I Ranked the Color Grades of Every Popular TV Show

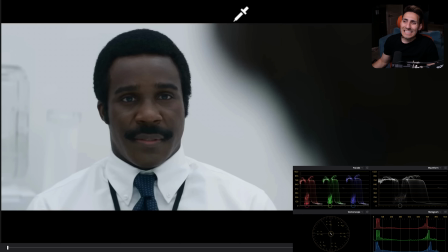(69:59)
And first of all, let's look at our highlight neutrals. How clean, crispy clean, I can taste it, this shot is. And then the black hair is black. And the skin tones for an African American here is the epitome.
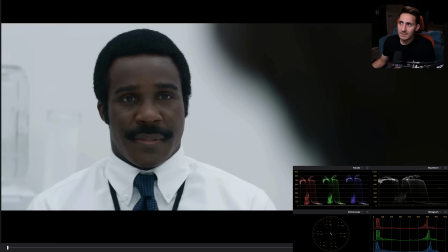(70:15)
And you know, who better to do this than the guy who actually grades Black Panther? Like this guy knows, he mastered how to work with darker skin tones. And it just shows right here in spades. This is so good. So where does this sit?
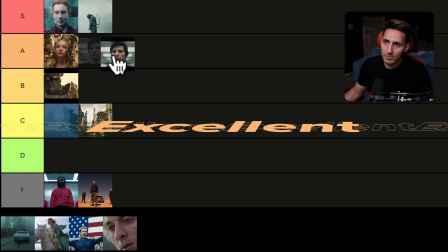(70:32)
I will take Severance and put it right here without a freaking question.
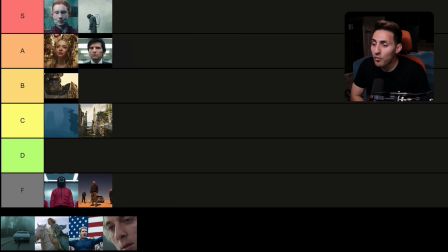(70:37)
These two are just so freaking next level, right up there. Why are they not in God tier category once again is because my personal preference, I still like the little bit of like a gentle,
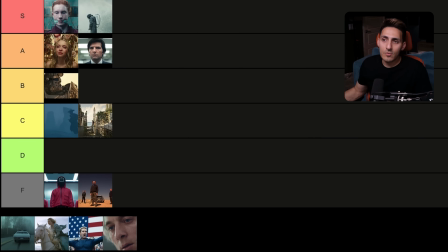(70:52)
softer, and nuanced grading that took place in Dark and Chernobyl,
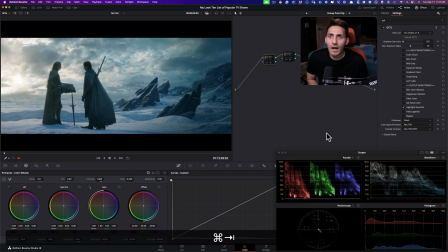(70:58)
personally. All right, now we move on to Lord of the Rings, The Power of the Rings, I believe. And what a freaking letdown on every single level. Lord of the Rings is one of my favorite trilogy, just like everyone else's, and I watch it once a year.
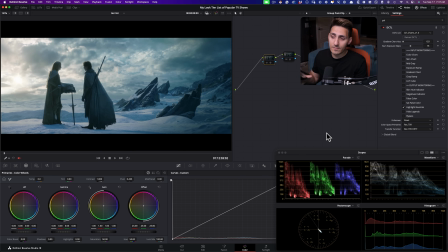(71:18)
I love it so freaking much. We watch extended version once a year, my wife and I, or sometimes I'll just watch it. But like, I just love it so much. You can put it on right now and I'm going to start watching it. I had such high hopes, and especially Amazon Prime attacking this series with unlimited budget.
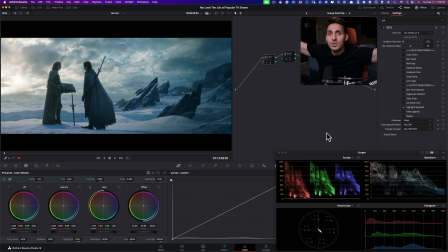(71:37)
I thought this is going to be Game of Thrones 2.0. What a freaking letdown. It is a horrible show. I'm trying to get into the mythology and just still power through, and I just can't. And grading has a lot to do with it. I think this is one of the worst grading I've ever seen.
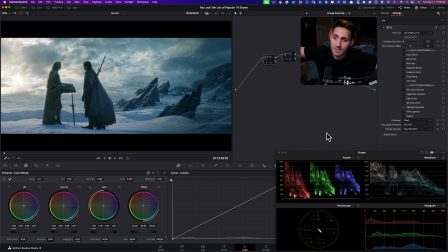(71:57)
And I'm sorry if the colorist of this show is like the greatest colorist of all time.
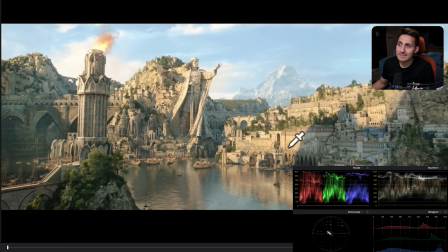(72:02)
I'm sorry. This is not good because it just looks so fake.
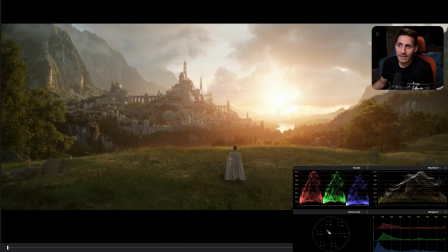(72:08)
Like it's overgraded, okay? There is such a thing as like overgrading your shit.
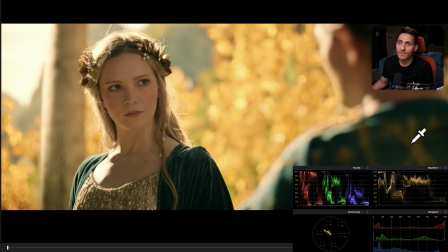(72:15)
And this is what that is. Like every frame just looks like it's a set. Looks like it is lit with $100,000 lights. Looks like it is shot with $100,000 cameras and lenses.
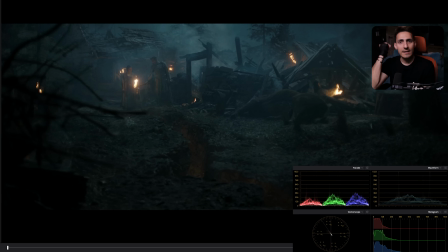(72:28)
Like it's just too freaking pretty and it's too glossy.
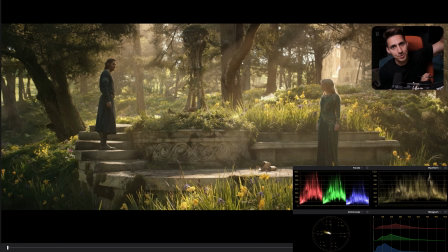(72:33)
It's too much. You don't have to go all the way to Shogun, but you also don't have to go here. This is just too far, too clean, too much like God's ray going on in every single shot.
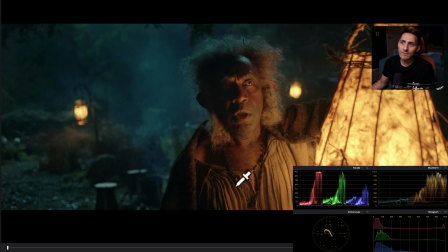(72:46)
And it's like when it's happening in every single shot, then there's nothing special.
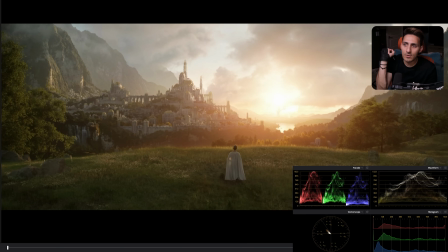(72:50)
And then turn down on the just go easy on the glow effect.
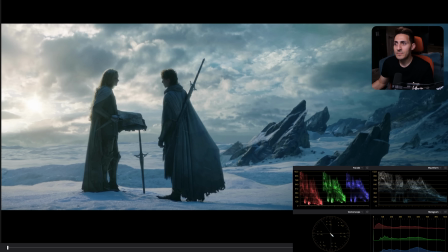(72:55)
Like it's just too far, too on the nose. It's just like, look at it.
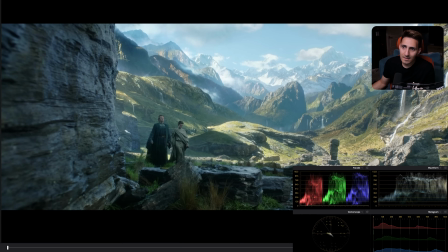(73:02)
Look at these frames. And again, if you disagree with me, let's have a conversation.
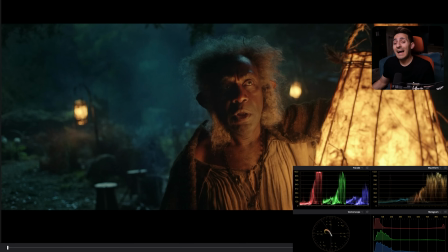(73:07)
But when I'm watching this show, dude, I cannot get into it. I just can't get into it. Like this looks like a set. Like this looks like I'm in Universal Studios and they're doing a little skit or something.
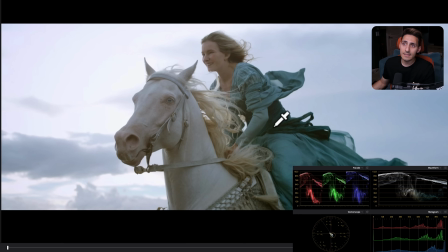(73:20)
It looks like a set. This looks fake. Like I don't know.
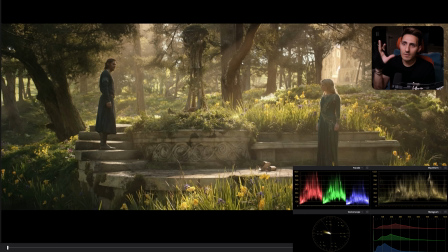(73:26)
It's over-engineered. It doesn't look good at all. Then when you watch Lord of the Rings, that thing, you can touch it, feel it.
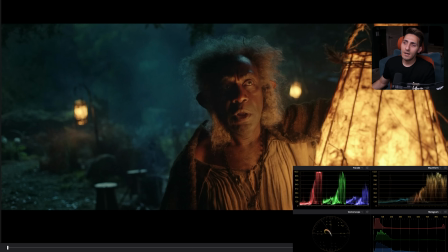(73:34)
It's real. It's so good. So for that reason, I'm sorry, guys.
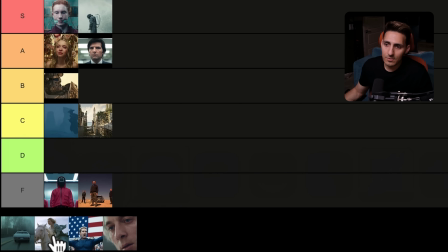(73:41)
I just have to do it. I'm going to put this.
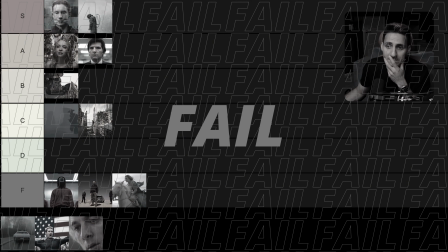(73:48)
I'm going to put it here. I just have to. I'm sorry. All right, moving on to one of my all-time favorite shows. I have seen Mindhunter maybe genuinely like 14, 15 times from start to finish. I'm not even kidding.